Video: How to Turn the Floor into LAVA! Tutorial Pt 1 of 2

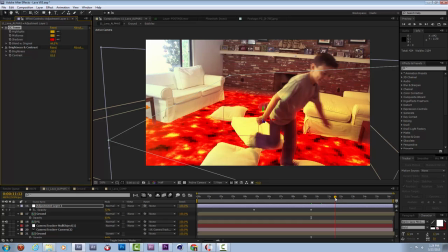[53:42]
I have no idea what I'm doing. Yeah, I hate the way it looks here now, so.
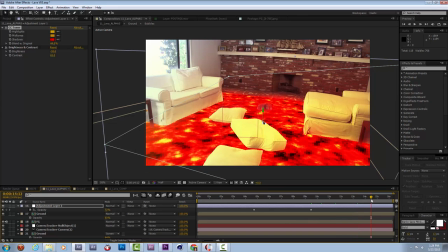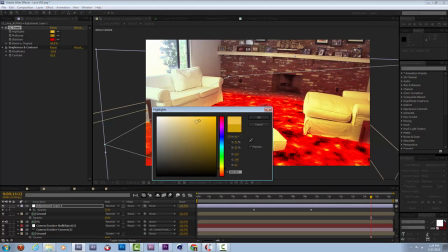Boy, am I having trouble solving this one.
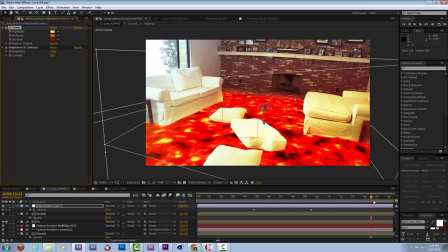[54:08]
I think that around here, we're in an okay spot. Because you still get the idea that there's some light affecting the side of the room. This is a bright, red-hot lava floor. And now all that we're missing is some kind of interactive effects.
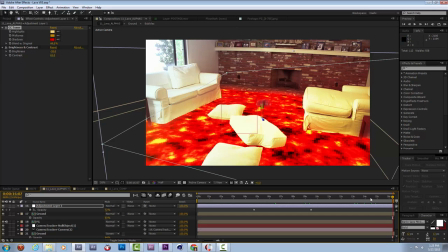[54:25]
Some heat ripples and some cool fire. Let's start with the heat ripples. The heat ripples I'm going to do in a very similar way to this glow adjustment layer.
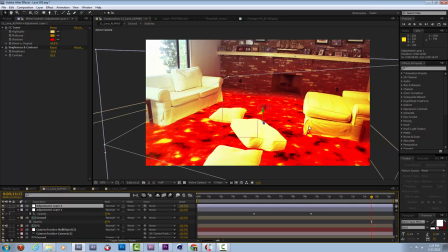[54:40]
In fact, I'm just going to duplicate that adjustment layer. I'm going to kill the effects on it.
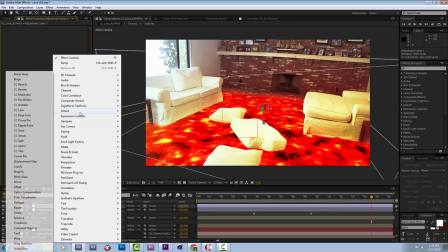[54:48]
I'm going to add a distortion, turbulent displace.
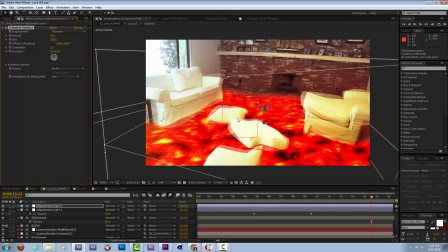[54:55]
Now, immediately, that does kind of what we want. It's distorting and wobbling everything a little bit. The opacity on this has a ramp on it right now. I'm going to kill that and turn it to 100% the whole time. Now, because of these feathered walls, you're getting a double image in some of these spots.
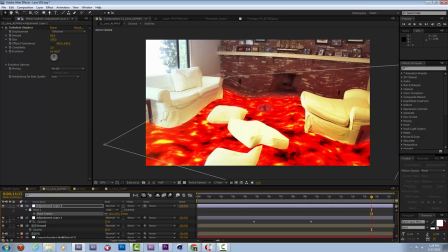[55:15]
I want to minimize that, so I'm going to turn down the feathering on this so it really is just this one specific area within this mask is getting hit by this wobbly, turbulent displace effect.
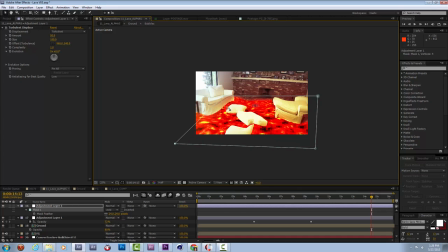[55:28]
Now, right now, the default settings make this very big, this effect, but I'm going to change the size of it down to something like, it's probably going to be around 10 or something, 7.
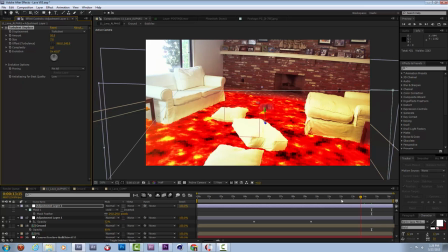[55:42]
I kind of like that amount of wobble. So what this wobble is doing right now is it's appearing all around these hot parts of it.
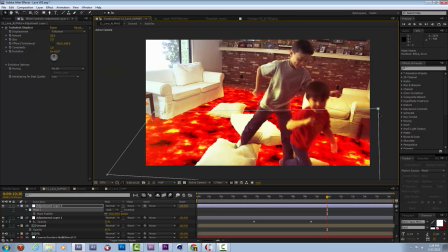[55:50]
I'm going to drag it down so it's mostly in front of the floor areas, sort of affecting them too. Now, the way this turbulent displace works is it has a fractal driving this distortion pattern.
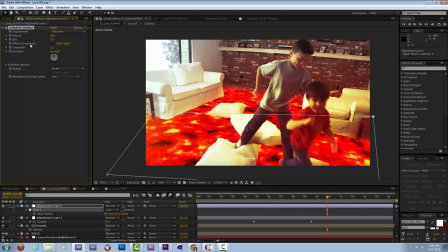[56:05]
It has a center to the turbulence, which is controlled by this offset. So I can grab this little point, and you'll see as I drag it up and down, those ripples are kind of moving along with it.
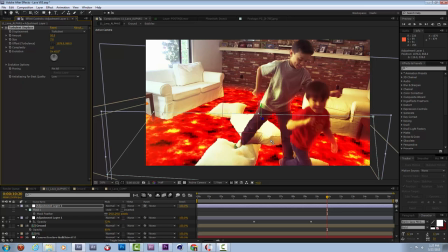[56:19]
Now, a real heat ripple is rising because it's heat. So it should be moving from down to up the whole time. I can create a couple keys that do this, or I can also write an expression.
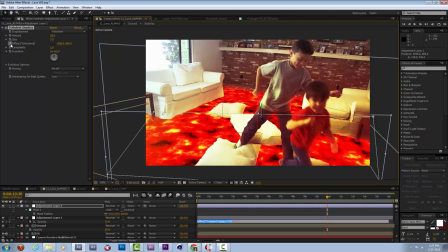[56:35]
Sometimes I just write an expression by adding this to it and saying,
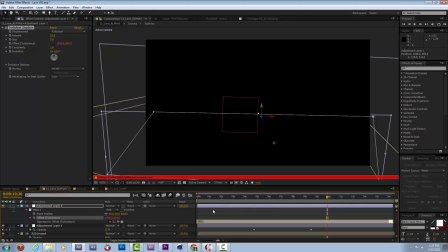[56:40]
this thing should be at 960, and it should be moving up, which is a negative, maybe 500 pixels a second. Let's see what that looks like.
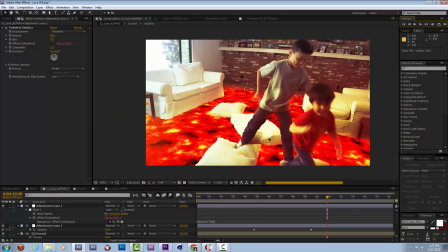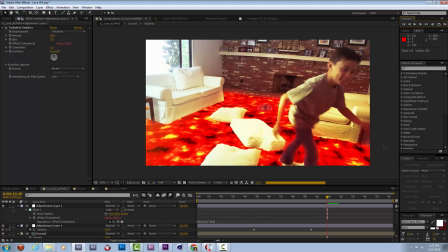[57:02]
It's a little bit extreme right now. It's a little bit too fast.
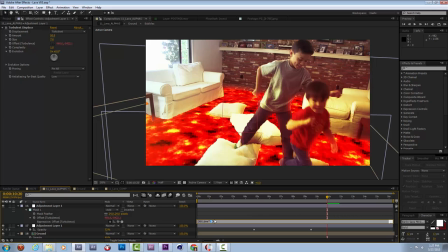[57:08]
I'm going to change that to negative 200.
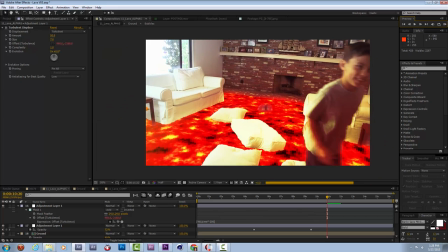[57:15]
I like the idea of you being able to sort of track with your eyes that the ripples are moving upward, because that is what a real heat ripple does.
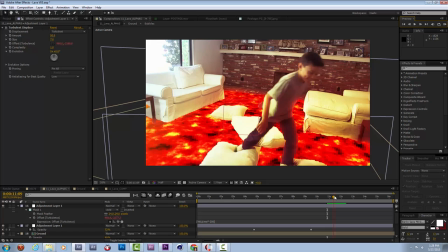[57:25]
That I'm kind of liking. Pretty subtle, but it gives a little bit of an effect. Now, when the size of this turbulent displace is pretty low,
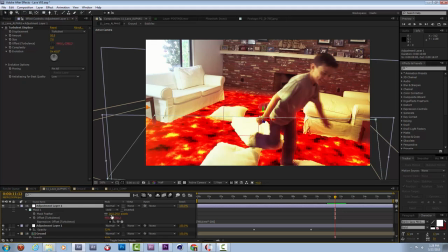[57:34]
it actually is okay to have this feather up a little bit higher,
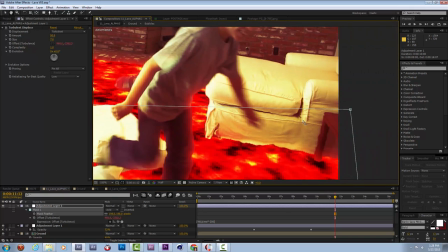[57:37]
because even though you get some double image if you're looking really closely at some of these areas, it's not that bad.